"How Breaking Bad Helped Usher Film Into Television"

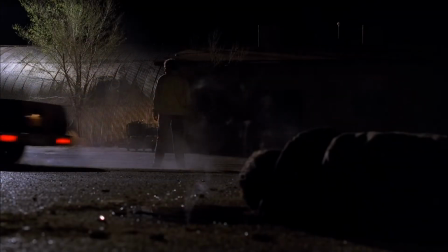With the release of El Camino, Breaking Bad joins the long list of television series that have made the jump to feature films. However, unlike most shows that have attempted this leap, Breaking Bad has genuine cinematic storytelling in its DNA.
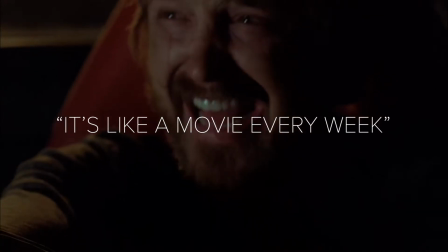In fact, one wonders that the phrase, it's like a movie every week, was coined just for this series.
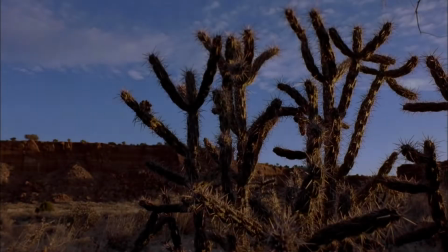Breaking Bad was far from the first series to incorporate a more visually dynamic style of storytelling.
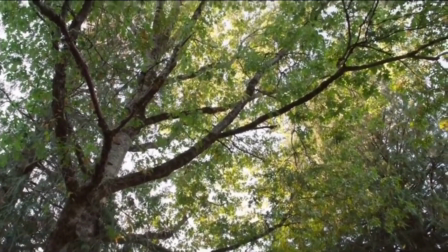In fact, since the mid-80s, TV has continually been trying to more closely resemble film, Shows such as Twin Peaks,
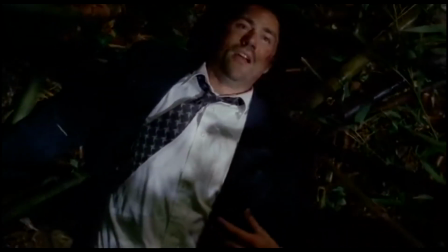The Sopranos, and Lost were all important steps in pushing the medium forward.
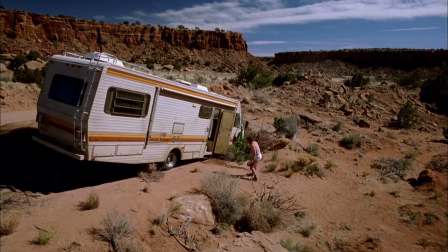Breaking Bad, however, took that progress and completely redefined what a television show can look like and feel like.
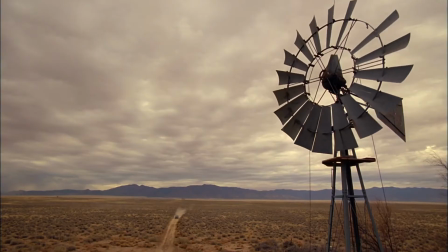And while it might not have the same epic scale battles of Game of Thrones, what makes Breaking Bad so cinematic is how thoroughly it understands the grammar of visual storytelling.
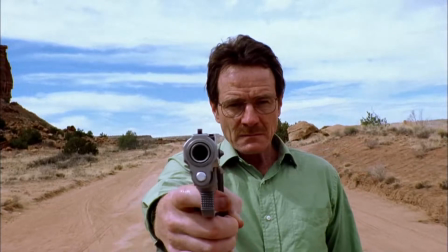Over the course of its five seasons, Vince Gilligan and his team helped define a visual boldness on television that we now almost take for granted.
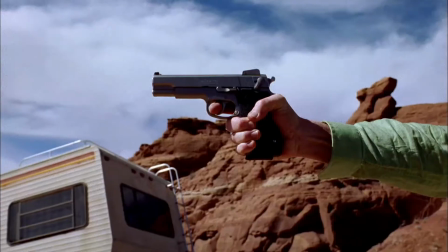In fact, the more you watch the series, the more you begin to realize that Breaking Bad has little interest in looking like a TV show at all.
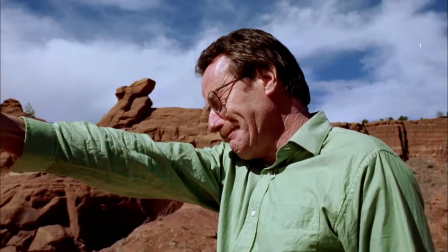From its impressionistic, high-contrast lighting style to its Sergio Leone-inspired use of landscapes and reliance on negative space,
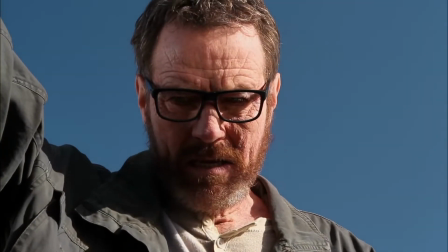the series is indebted to the language of film. Just take a look at this trunk shot from the episode Live Free or Die and compare that to the trunk shot from Pulp Fiction.
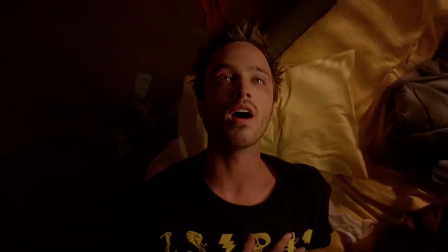Or compare the surreal moment of Jesse floating from the episode Mandala with Spike Lee's trademark Double Dolly shot here seen in the film Black Klansman.
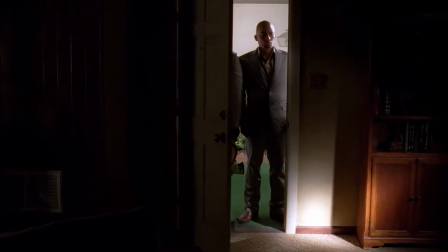If you're trying to define what sets Breaking Bad apart from other shows, then look no further than the series' cinematography.
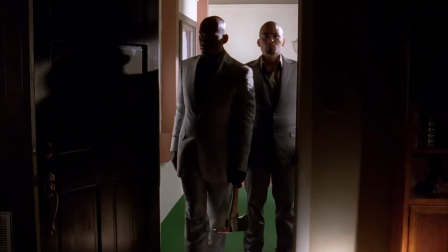Unlike most shows, Breaking Bad was shot on 35mm film, as opposed to the digital cinematography that dominates the film and television worlds today.
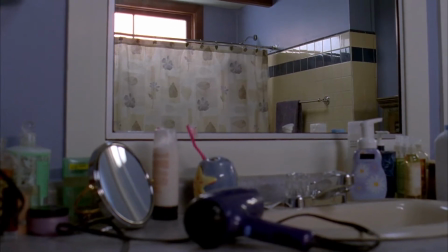This commitment to shooting on film coupled with the series' very subjective compositions creates a
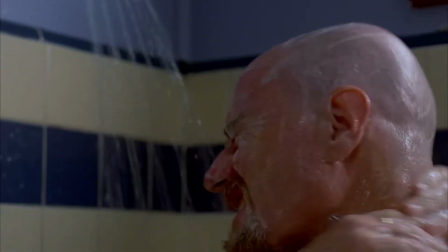handmade and cinematic look that's simultaneously larger than life and emotionally very primal.
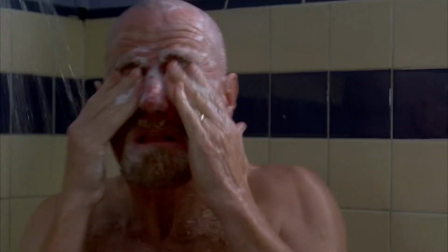This helps imbue even the most intimate of scenes with visual weight and importance.
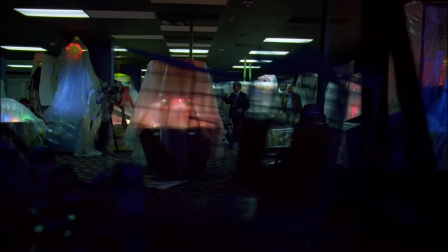Helping to further distinguish itself from other shows, Breaking Bad is methodical in its use of cinematic techniques such as motivated camera movement and color theory.
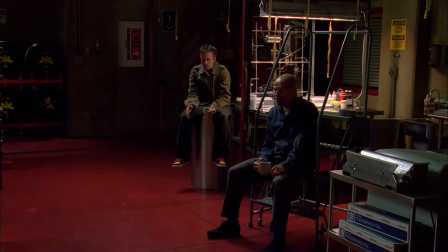Rather than shooting every dialogue seen with the same flat, workman-like camera coverage that had traditionally dominated television,
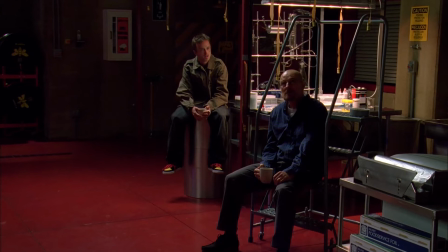Breaking Bad employs long voyeuristic zoom shots that subtly work to ramp up the tension.
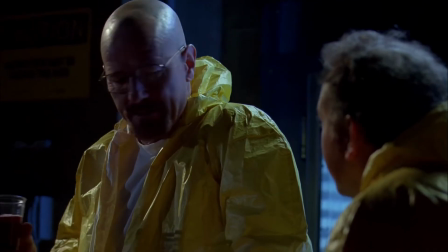Coupled with the series' penchant for Kubrickian symmetrical framing,
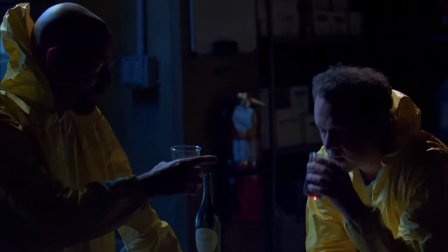this goes a long way in making the viewer feel more enraptured and tense during something as seemingly innocuous as a simple dialogue scene.
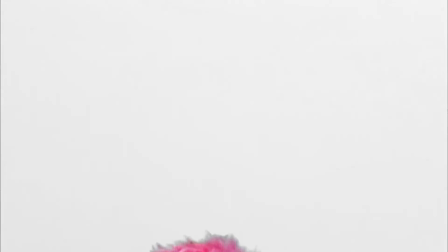Don't even get us started on the use of color that subtly underlines Walt's continued descent. It's genius.
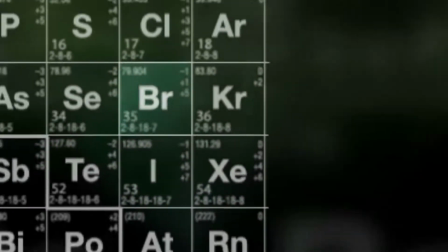While shows such as True Detective, Westworld, and Twin Peaks The Return have certainly continued the trend of cinematic television,
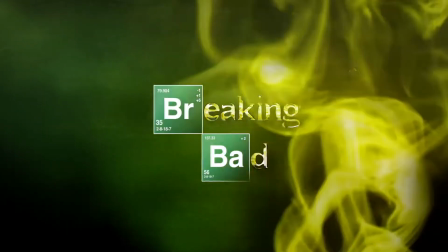Breaking Bad still stands tall above them as a watershed moment in the evolution of the medium. As for El Camino, it's simply putting the pedal to the metal.